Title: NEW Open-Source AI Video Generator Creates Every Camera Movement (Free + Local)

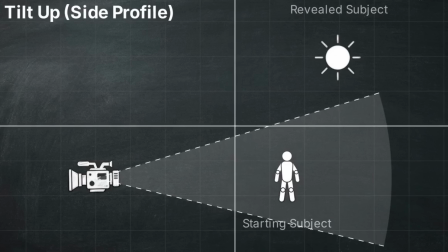497s
So clearly define the starting subject at the bottom of the frame and what the camera reveals above as it tilts.
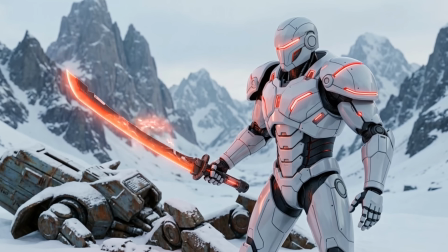504s
And tilt down is exactly opposite of this motion.
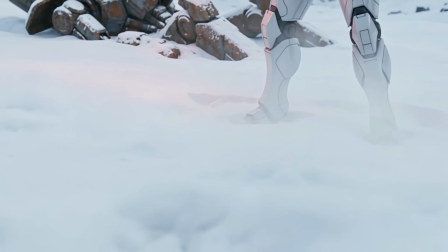507s
Again, start the prompt with what the viewer sees first above and then describe what becomes visible below.
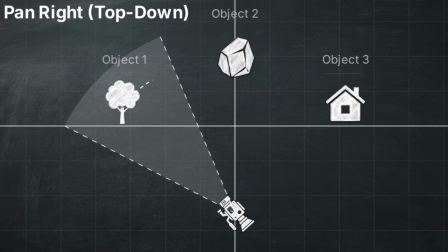513s
Pan left or pan right. Rotates the camera horizontally across a scene from right to left while staying in one position.
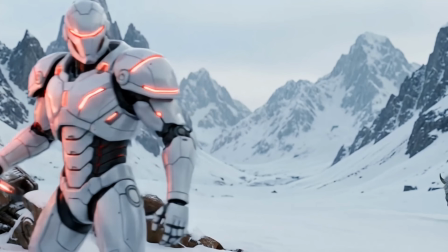521s
So define what will be revealed once the pan motion is done.
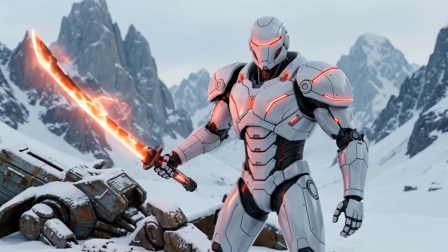526s
You can also use start and end frame to lock these frames to ensure that there is no sudden surprises.
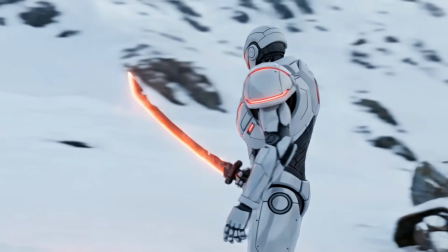533s
360 spin rotates the camera completely around the subject in a full circular motion.
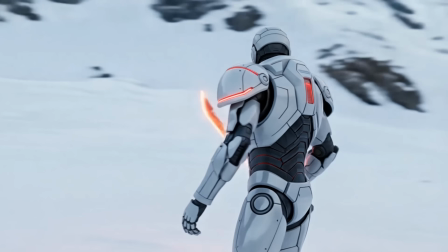539s
So specify that the subject remains centered while the background environment rotates around it to preserve the spatial coherence.
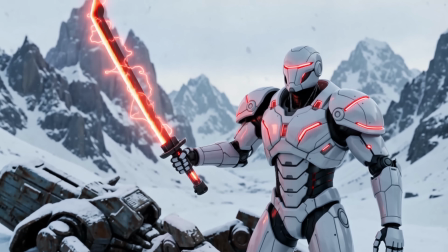546s
A crane up lifts the camera vertically into the air while maintaining orientation towards the subject.
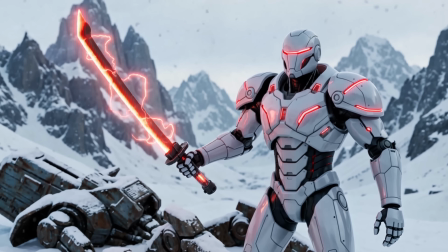553s
So describe how the perspective widens and how more of the environment becomes visible as altitude increases.
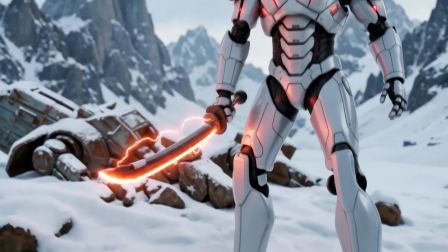559s
Crane down lowers the camera smoothly towards the ground or subject, compressing the visible space and creating a dramatic approach.
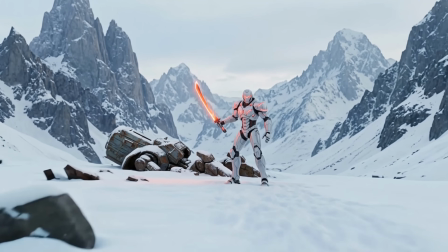568s
An epic drone reveal begins with a concealed or tight framing, then pulls upward or backward to expose a vast landscape.
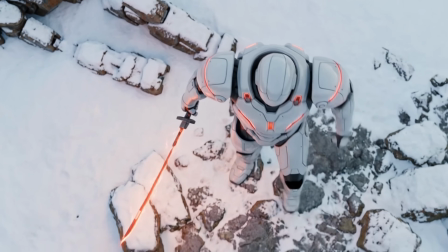576s
An overhead shot places the camera directly above the subject, looking straight down.
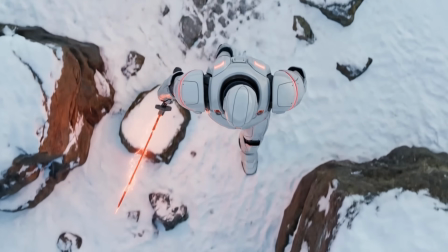581s
It flattens depth and emphasizing geometry,
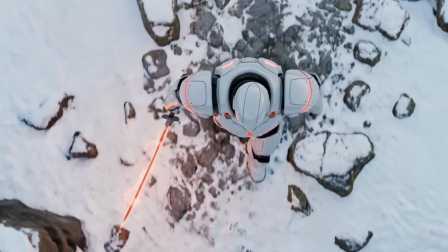585s
so describe the scene's layout clearly and ensure that your starting frame matches the cinematic camera motion you desire.
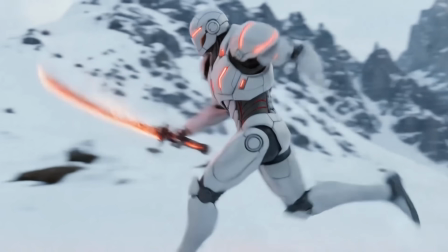592s
A side tracking shot moves the camera laterally alongside a moving subject, maintaining parallel motion.
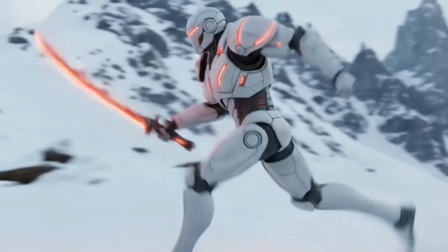599s
So describe the subject's forward movement and the synchronized sideways camera travel to keep the subject centered.
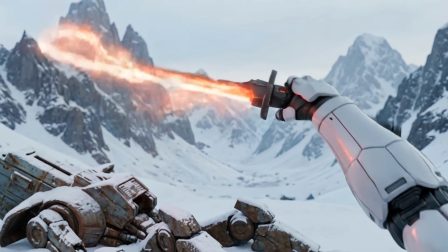606s
POV shot simulates the camera as the viewer's own eyes moving through space.
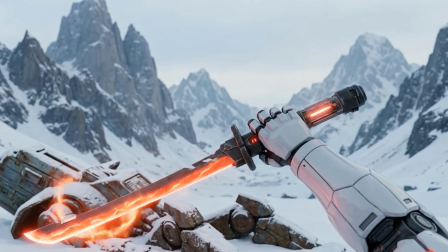611s
Don't forget to include a subtle head motion, footsteps to make the first-person movement feel natural.
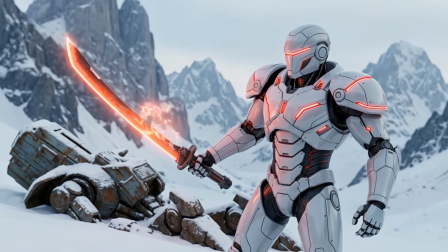618s
Vertigo effect or Dolly combines a dolly movement with an opposite zoom, dramatically stretches or compresses.
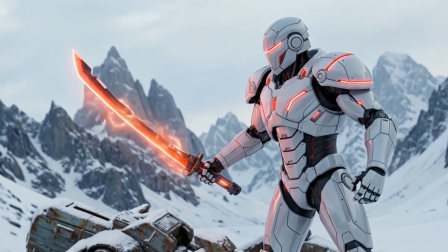625s
Dutch angle tilts the camera diagonally along its roll axis to create tension or instability.
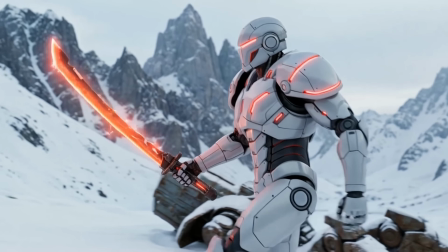632s
A handheld documentary shot simulates a human-operated camera with subtle shake and imperfect framing.
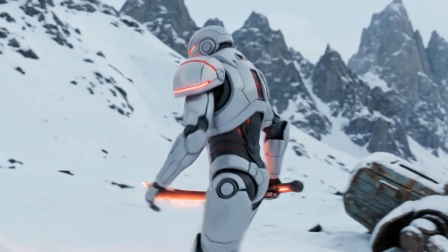638s
So include micro movements and slight instability to avoid the AI producing overly stabilized footage.
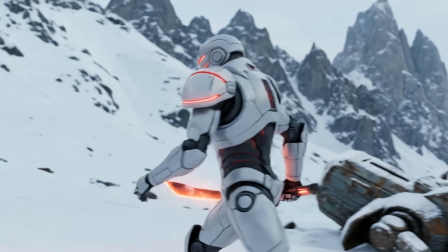645s
You can also mention shaky in your prompt to ensure that it will really look realistic and documentary-like.
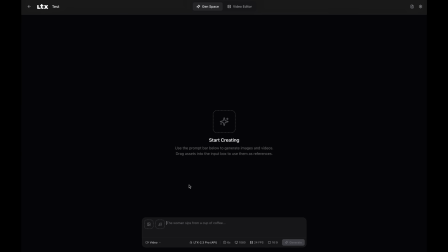652s
Next thing I want to show you is something I'm really excited. It's LTX Desktop. It allows you to locally generate and cut your video footage,
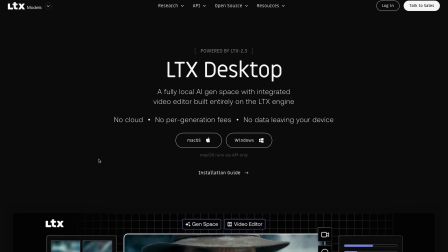661s
allowing the model to run locally on consumer hardware, enabling full AI video production workflows directly on your computer.
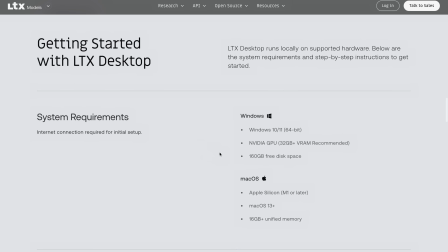669s
LTX Desktop is free to download, and if you're gonna use your own local configuration, it's free to generate AI videos. Of course, if you're on a MacBook, alternatively you can use LTX API, which costs some bucks.
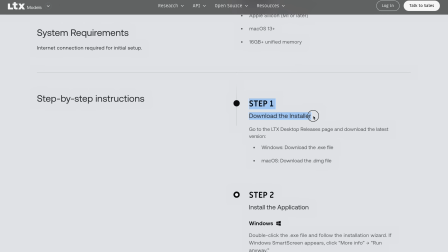683s
But I think it's great that LTX actually offers this free option for AI filmmakers.
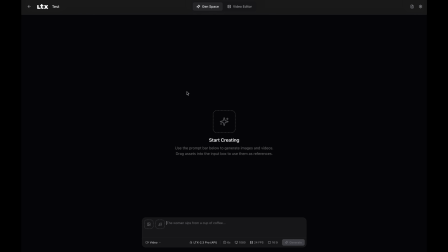689s
It has two spaces, Gen Space and a video editor.
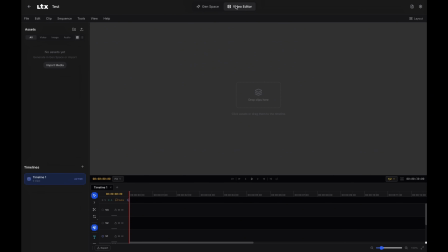693s
So simply you can generate your AI video footage here, then directly import them to your video editor. This software currently hardgates local video generation at 32 GB of VRAM, but users with less powerful graphic cards or MacBooks can bypass this by generating video via LTX API.
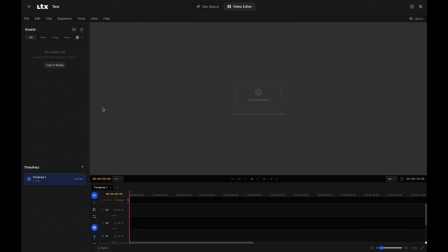712s
Since I'm recording this video on a MacBook, I'm using LTX API just to show you how it works like.
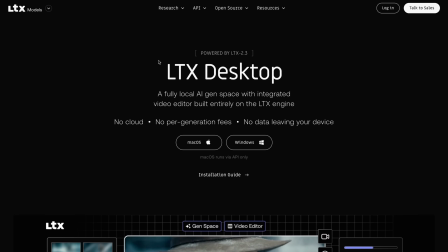719s
You can download LTX Desktop on the link in the description down below for both macOS or Windows. I think this is a good idea because for some people, Comfy UI can be a little complicated,
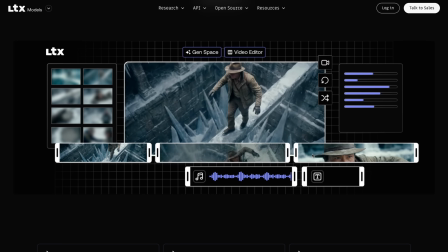731s
but they may still want to generate their AI videos using their local configuration.
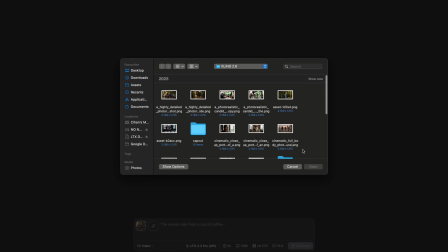736s
So I added a starting frame here, and I'm gonna write monster says LTX
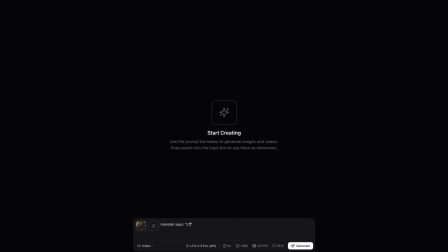745s
2.3 is here.